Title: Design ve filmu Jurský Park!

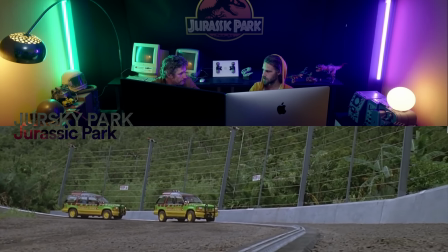Jestli ten film začíná tím, že tam raptor sežere toho nešťastného člověka, co se ho snaží narvat do té koce, tak přece slyšíš John Hammond, který mu to patří.
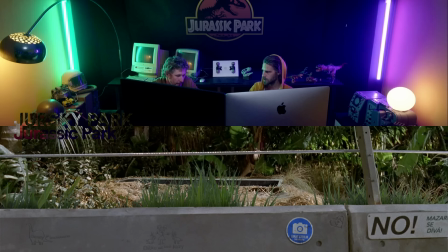Určitě to věděl, že mu tam raptor sežeral zaměstnance. To se ti ve výkazech prokáže.
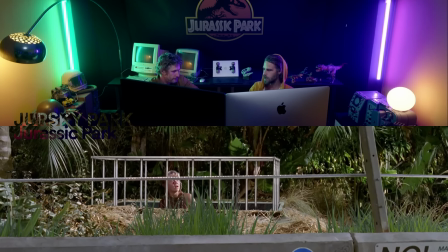To je jasné. Neopomíneš to. Šéfe, zase. A ty, co uděláš druhý den, zavoláš vnoučatům, aby přijeli tě navštívit.
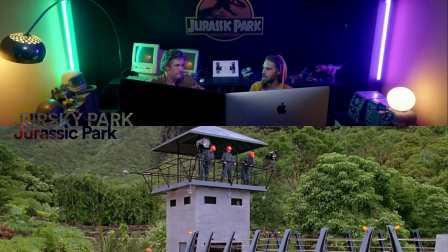Přesně. Je to přece absurdní. Tam musí být nějaká teorie, že ten Hammond je pak svině. No, to je prostě nějaký hajzl, který chtěl nakrmit ty svoje miláčky jinosou.
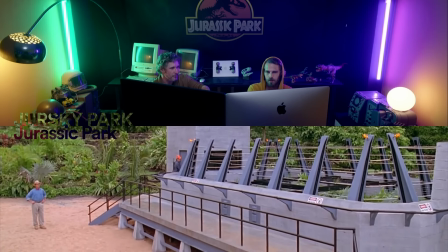Ale musím uznat, ten týpek, ten Hammond, mi byl od začátku nepříjemný.
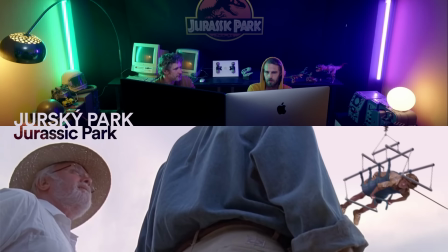Byl jak debil, byl jak na fetu, nadšenej, narcistní osobnost evidentně, to je ten chlap.
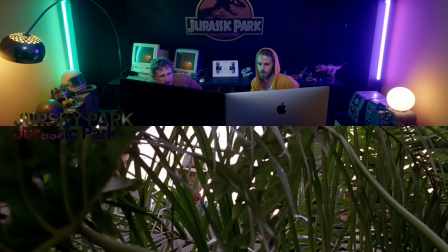Rozhodně, pan Hammond je trošku narcistní. Určitě ignoruje nebezpečí svým blízký, ten má si jen o sebe.
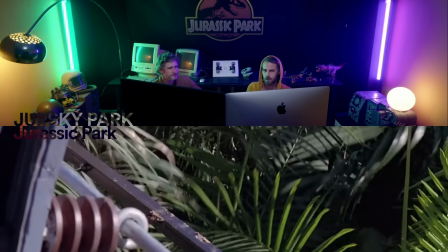Já ho neměl rád. Byl ti rovnou podezřený? Přišel mi, jak to by nebyl příčetný.
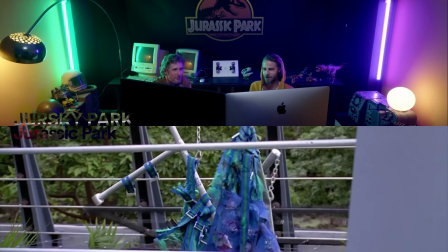To debil, je to úplně debil, je to
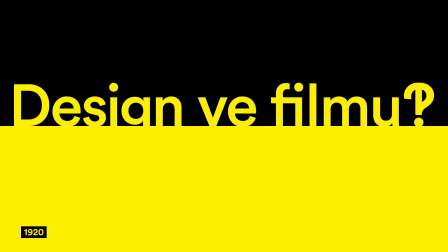narcistní, ježiš, to je můj. Zdravím diváky, nazdar Petře.
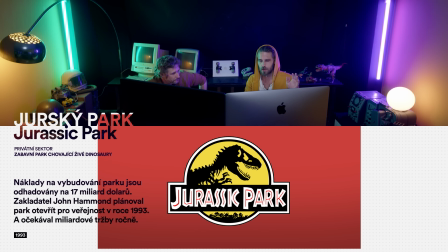Ahoj Lukáši, zdravím diváky. Dneska tady máme Jurský park, je to opět klasika žánru, všichni ten film mají rádi. Skoro všichni. Děti ho milují, rodiče ho milují, byl to prostě obrovský hit, technologický, 3Dčko. Spielberg, efekty. A dinosauři. A dinosauři.
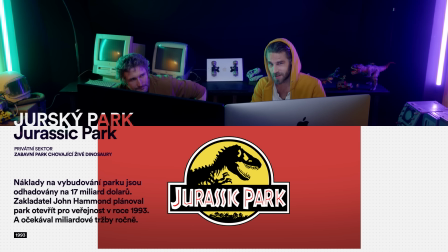Ale my nebudeme hodnotit logo toho filmu, který shodou okolností je úplně stejný jako logo jednoho fikčního brandu, který se v tom filmu vyskytuje. Jurský park, řekněme si to rovnou, je to Jurský park? Je to tematický park zaměřený na dinosaury.
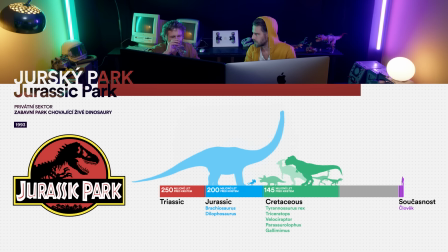To, že ty dinosauři nežili v Jurze, z většiny z nich, co tam vidíme, to nebudeme řešit.
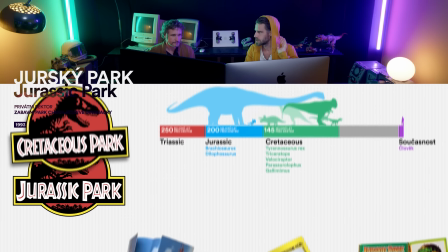Okay. Kdy byla Jura, Křída a tyhle věci, Spielberga zřejmě nezajímou. Je to zábavní park, je to velký Disneyland.
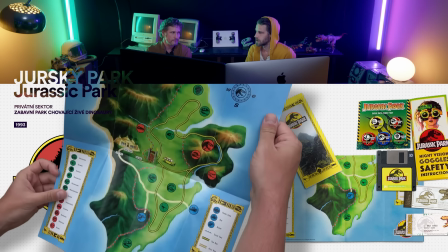Pan zakladatel Hammond tam v tom filmu říká, že ho dělal pro děti. A na ničem nešetřili.
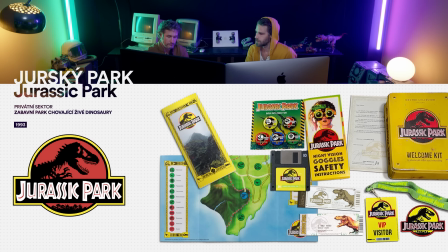Takže je to jako zábavní park pro rodiny.
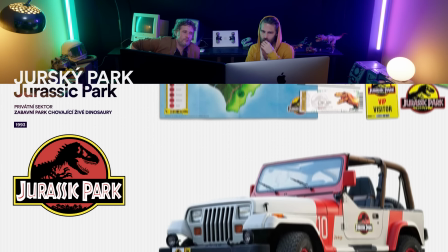Mně na tom logu přijde, pokud by mělo vzniknout jako park absolutně nejmodernější technologie, kterou ty použiješ,
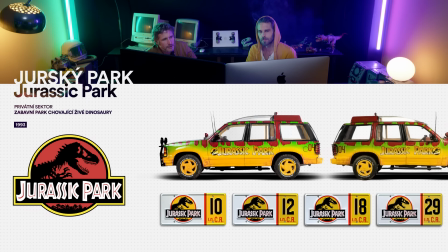to znamená nějaký genetický cokoliv, dokonce mutace, tak tam dáš přesně to, co to není, což je tak statická,
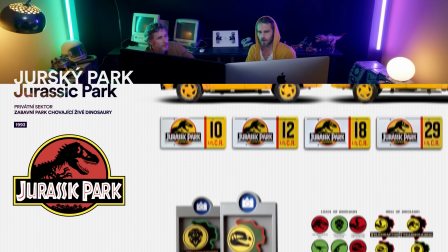nudná kostra, to mě překvapuje. Jo. Samozřejmě chápu, že někdo přišel.
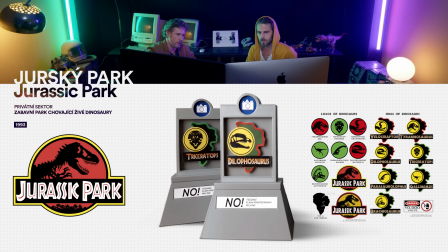My jsme řekli dinosaurus, tak nám v testu vyšlo, že na to reagují 90% lidí, že to vypadalo takhle.
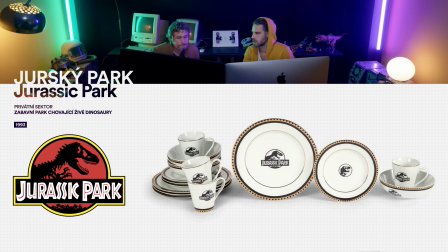Ale to jenom proto, že ho neviděli. Ten Jurský park byl natočený v roce 93.
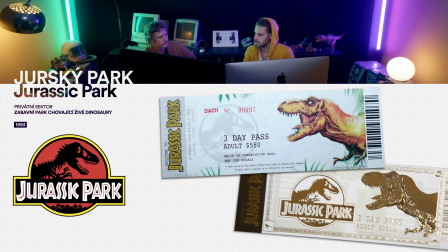Předpokládáme, že to opět představuje tu jejich současnost. Takže to, co tam vidíme, tu identitu toho parku, tak to by mělo odpovídat standardům tehdejší doby.
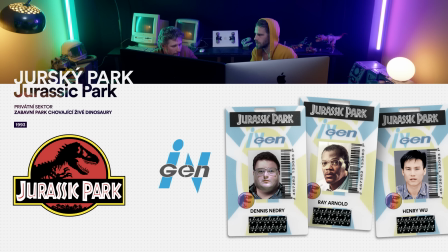V tom filmu je víc fikčních identit. Jedna z nich je InGen, firma, co spadá taky pod to Hammonda, kterýmu patří ten park.
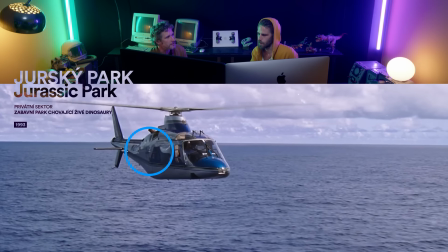Engineering and Genetics, si myslím. Ano, vytváří ty dinosaury pro tenhle ten park.
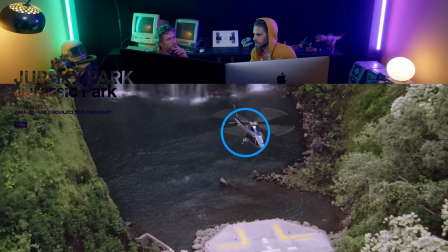Ale rozhodně tam není takový důraz na tu komunikaci k veřejnosti, takže je to jenom typografický logo.
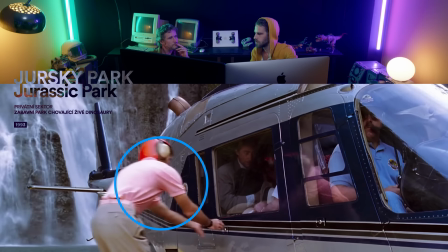Mají to na vrtulníku, na vysačkách, laboratořích.
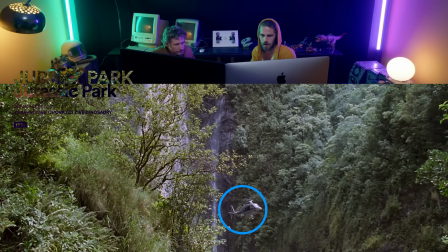A vedle toho existuje ještě vizuál v tom filmu toho Jurského parku, který je už pro tu veřejnost, takže je barevný, je tam ten dinosaurus, ten tyrannosaurus, ta kostra.
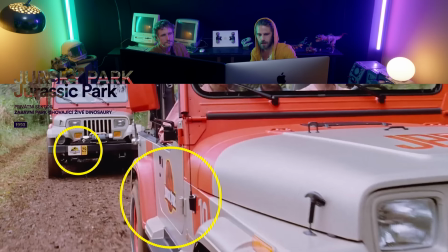Je to tady všude, kde to vidíme, je to tady na jeepech. Líbí se mi, že ty jeepy jsou jiný než ty pro ty lidi.
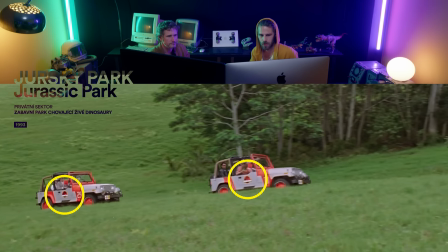Jeepy pro zaměstnance toho parku vypadají víc jako safari. Nejsou na elektriku, nemají tam kolej.
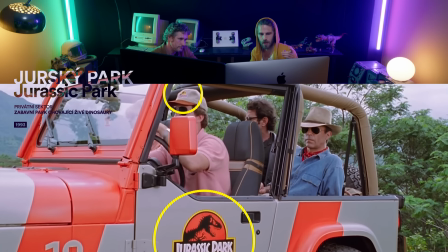Jo, mají jinou barevnost. Všichni ty lidi mají stejnokroje, mají to na tričkách, mají to na čepičkách a mají vysačky samozřejmě.
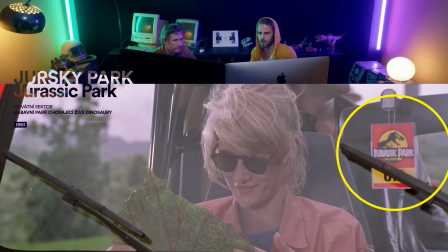Ty vysačky visejí třeba i na tom zpětném zrcátku. Přijíždíme do toho centra.
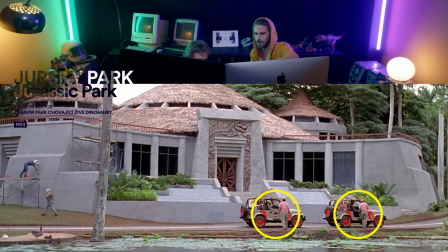Na té projekci vidíš užití toho loga takovýmhle 3D reliefním šutru nějakým, opět zase až moc archeologický.
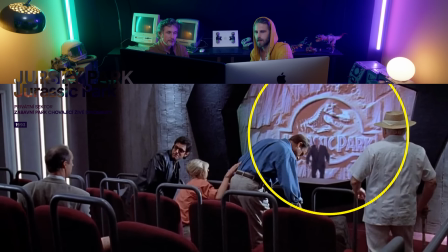Navíc, mě to vlastně nedošlo, je to v šutru. Tady to nevadí, protože tohle pojednává. Jakože to tady tam, ale chápu.
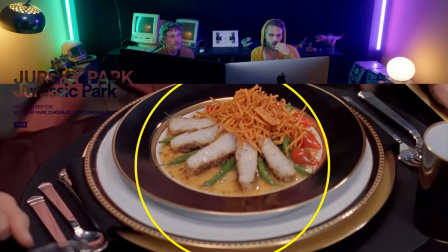Jo, samozřejmě viděli jsme to logo na těch talířích. Já miluju, když je něco takhle jako se zlatem. Já to nesnáším v podstatě.
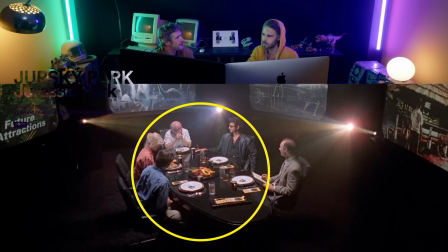Ale vždycky, když to vidím v reálně, tak si říkám. Já v tomhle vidím normálně talíře zákonným křížem.
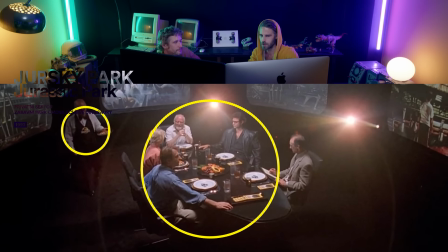Kde mi to jako nacistický nádobí. Ale myslím si, že to je trošku záměrný, že tam si hraje s tím genovým inženýrstvím.
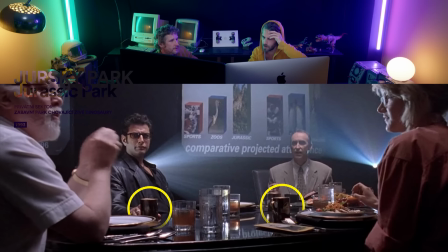Je to takový hraní se na bomby. A je to u toho narcistního divného člověka. Tady jsou ty auta pro tu veřejnost.
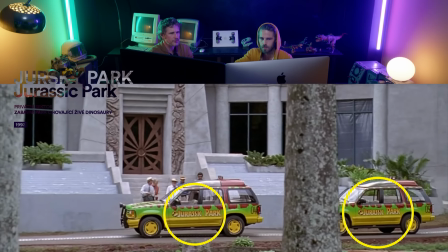Ale mimochodem přijdou ty auta skvělý v tom duchu, že to celý je takový nějaký jako dětinský.
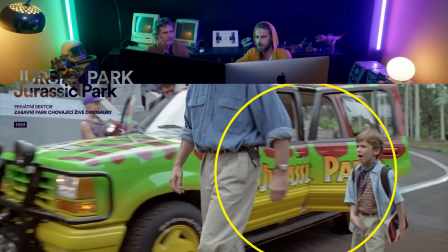Ano, tohle je jako jediný, už začíná být stylizovaný tak, aby se z toho nebál. Ale.
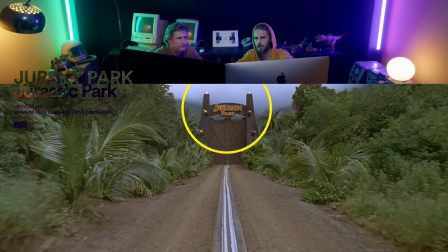Je tady brána do toho parku, ta má na sobě typografii. Je trošku jiná než ta finální.